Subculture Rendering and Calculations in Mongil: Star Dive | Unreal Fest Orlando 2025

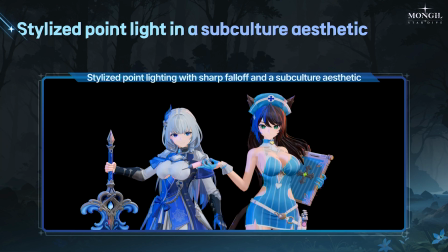Normally, standard point lights don't create the kind of sharp clip-like edges seen in animation. They have natural fall-off and a smooth spread, which doesn't suit the style lights look of subculture or toon style games.
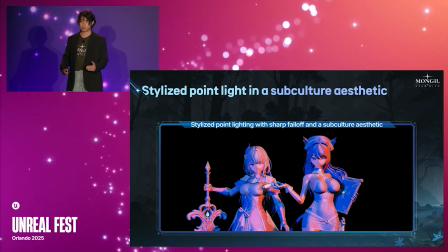So I modified the point light to have a more defined and characteristic style, as shown in this video.
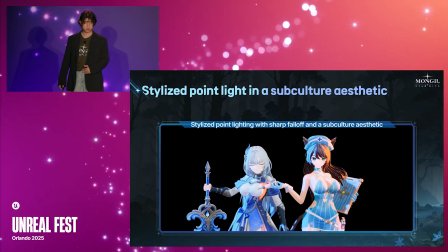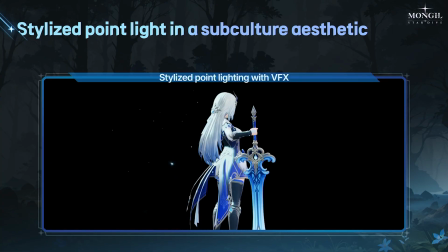This new point light rendering is also highly suitable for anime style VFX.
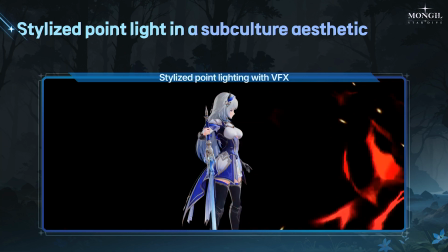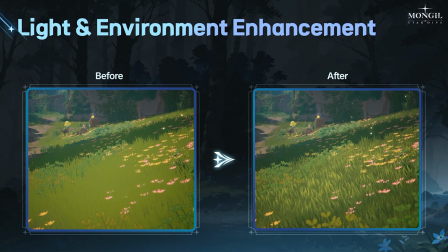The next slide is about grass rendering in environment. Normally, grass can look dull and flat, especially when there's only a small amount placed in the scene. It often lacks volume and presence.
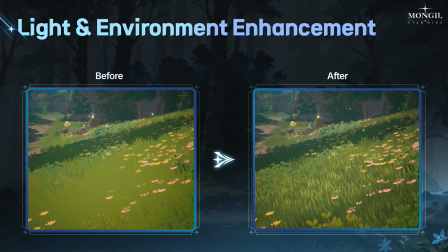To improve this, I merged the grass visually with the ground and added subtle flow and movement of light.
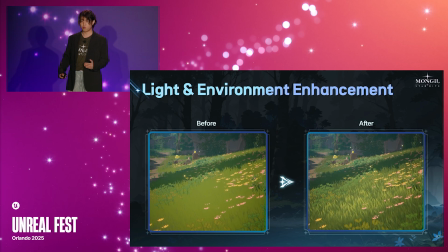This approach gives it a more natural and aesthetically rich expression that better fits the game's overall system.
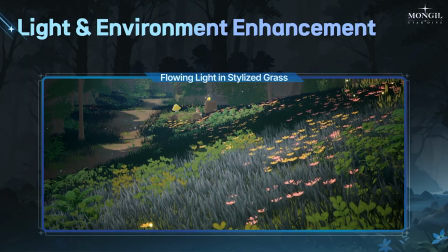The flow of light through the grass depends on both the passage of time and the directional
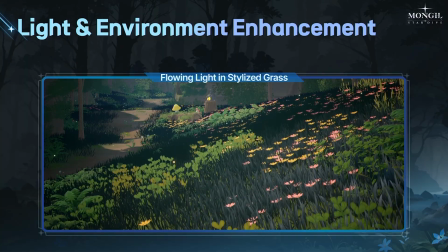position of the directional light.
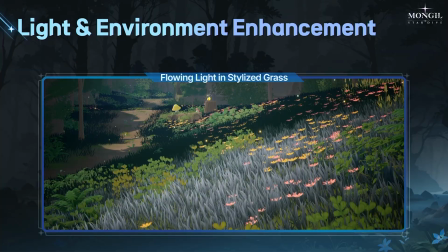Okay, that concludes everything I've prepared for this session. And thank you all for listening and I hope you find it insightful. Enjoy your rest of your day and thank you.